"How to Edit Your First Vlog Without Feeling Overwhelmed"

It feels like a concluding moment to actually have the music track end properly rather than just fade out.
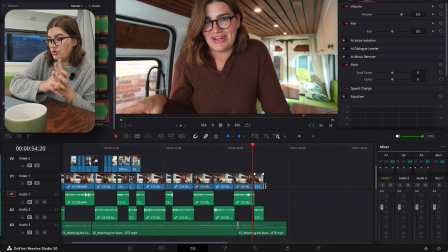Now, something that I like to do to kind of like transition a scene, especially this where it's kind of like the end of an intro, which is sort of out of the timeline of the narrative that we're about to flow into,
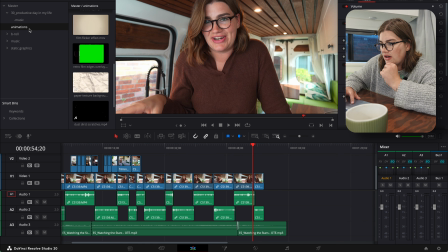I like to transition using some of my animations that I have saved here.
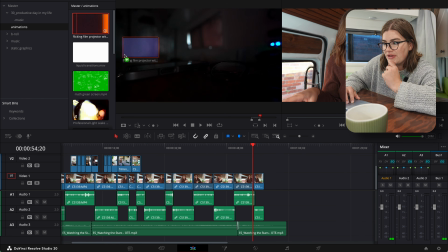I especially like this like film flicker kind of a look.
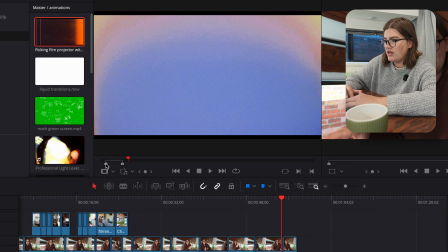So what I'm gonna do is just press I, play it a little bit, press O to set my in and out points, and then I'm just gonna drag it onto the timeline.
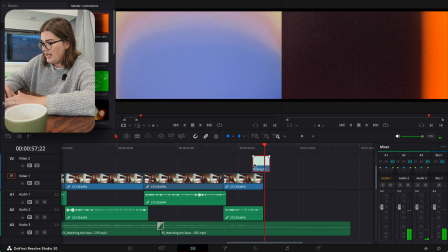Now, obviously if I do that, it's quite abrupt and also not exactly the aspect ratio I want.
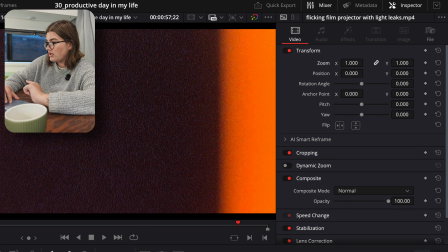So I'm gonna go over to inspector, we're gonna zoom it in so that there's no black bars,
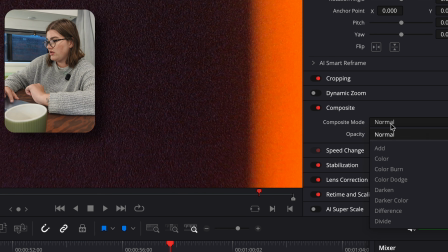and then I'm gonna go down to composite here and I'm gonna switch from normal to, I think we're gonna do multiply.
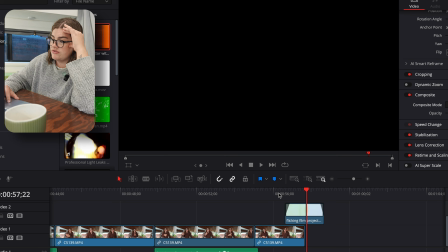I am gonna drag those in so that I have like a fade. If you're wondering where I get visual and audio assets like that to use in my videos,
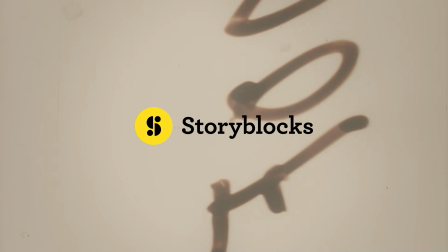it's actually from Storyblocks, who's also very kindly sponsoring today's video.
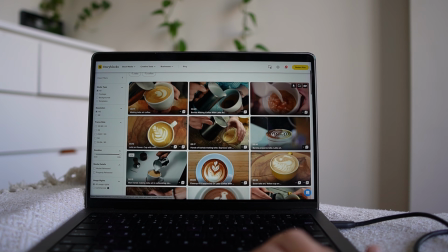I've been using Storyblocks for years to get stock footage, background music, sound effects, visual effects, animation templates to use in my videos.
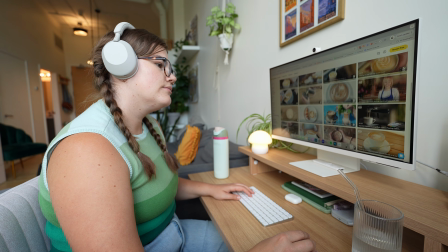I honestly think if you're a content creator starting out,
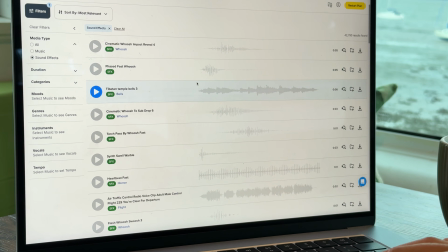Storyblocks is the one subscription that you need because you get unlimited access to all of that stock media for just one monthly subscription.
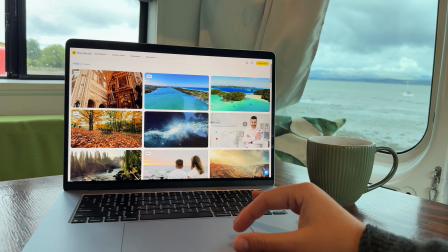Everything included in Storyblocks is monetization safe, so you're not going to get any copyright strikes. You can use it on YouTube, Instagram, wherever. And I love that everything on Storyblocks is created by real human artists.
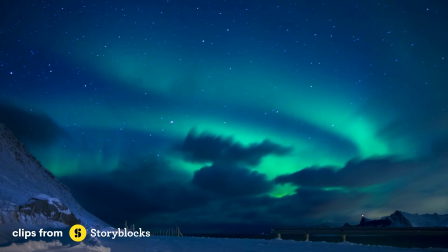It's not AI, just really beautiful, like non-cheesy imagery that you can use in your videos.
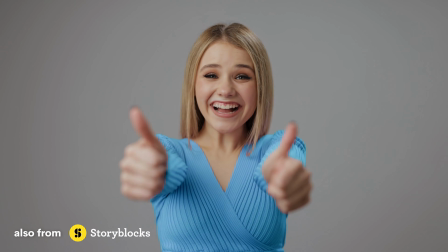I mean, I'm sure you can also find cheesy stuff on there too, if that's the vibe you're going for. And like I said, you can get access to all of it for just one subscription price. And in fact, if you sign up for an annual membership now using my link, you'll get a bonus 3 months totally free. Make sure you go check that out soon though, because it is a limited time offer. In fact, I just found out you only have a few more days to take advantage of this. The bonus 3 months goes away on October 27th. So if you're interested, make sure you go sign up ASAP. I love Storyblocks, truly. It is such an asset to any content creator, so I highly recommend checking it out. And once again, thanks to Storyblocks for making today's video possible. All right, guys, we are making this happen. Okay, with the intro in place, we are finally ready to really get into the vlog properly, though I'm basically gonna approach it with the same order of operations that we just did the intro. but chunking it scene by scene as we go. Going chronologically now, of course, we start with the clip of me waking up.
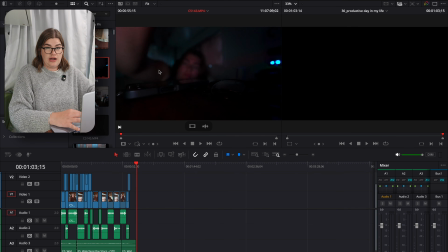For this one, I might actually want to use the audio because you can hear my alarm going off. So I'm actually going to drag the whole clip into the timeline and then sort of cut it to give it some jump cuts, I think.
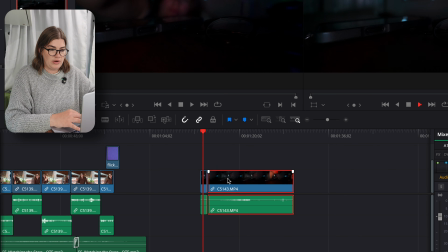I like to use this strategy a lot to kind of condense time. It's like we're seeing one action and we're getting to see all the interesting parts of that action, but without having to wait around.
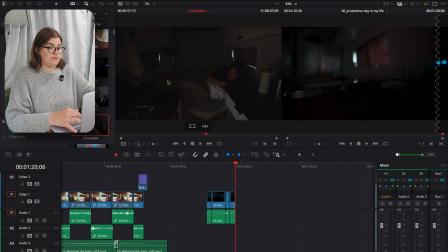Okay, now the next clip, we'll drag it in there. And there's always a lot at the beginning and end because obviously I have to set up the camera and then crawl back into bed and then pretend to wake up, you know, influencer life. I did not just do the hashtag hand sign.
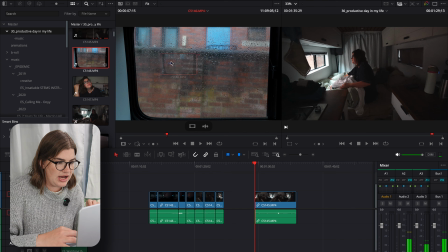So now I actually have a clip that we're gonna do slightly out of chronological order because I shot this after the fact, but it kind of fits in narratively.
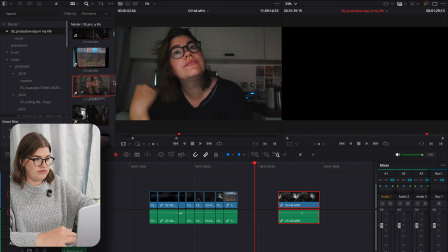So we're gonna have a look out the window and we look back and see me looking out the window.
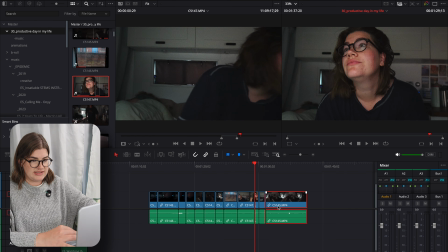Okay, and then I think at the end of this clip, I kind of go to, and then it kind of makes sense to go back to that original clip once again. I basically filmed the same sort of action twice from different angles.
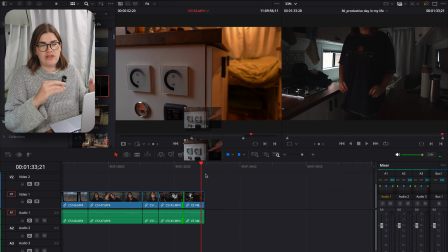As you can see, my process with this, I'm not watching through every single clip I filmed start to end.
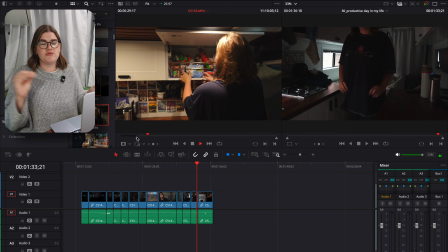I'm actually just scrubbing through it, which helps me get through it a lot quicker.
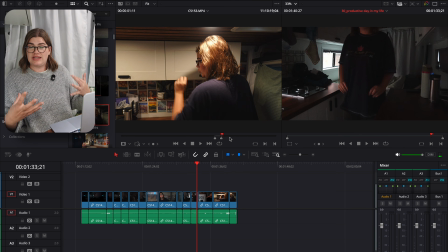There's no need for me to watch this minute-long clip of me like setting up the camera, waiting for it to stop being shaky, cracking the egg.
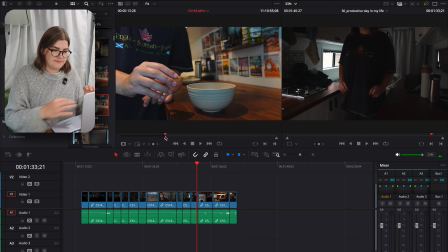I can just skip through it really quickly and set my in and out points by hitting I
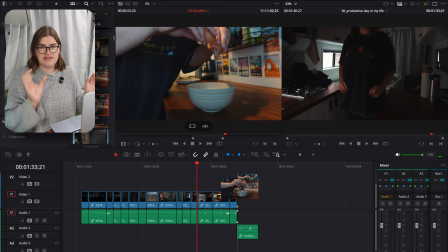and O on the keyboard on either side of the section of the clip that I actually want to take into the timeline.
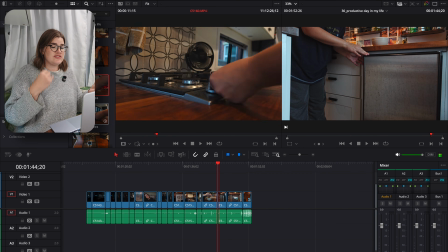So at this point, I'm doing this really roughly. I'm going to go back in and refine this more after the fact, but right now I'm just trying to get everything in the order that I want it to appear in the final sequence.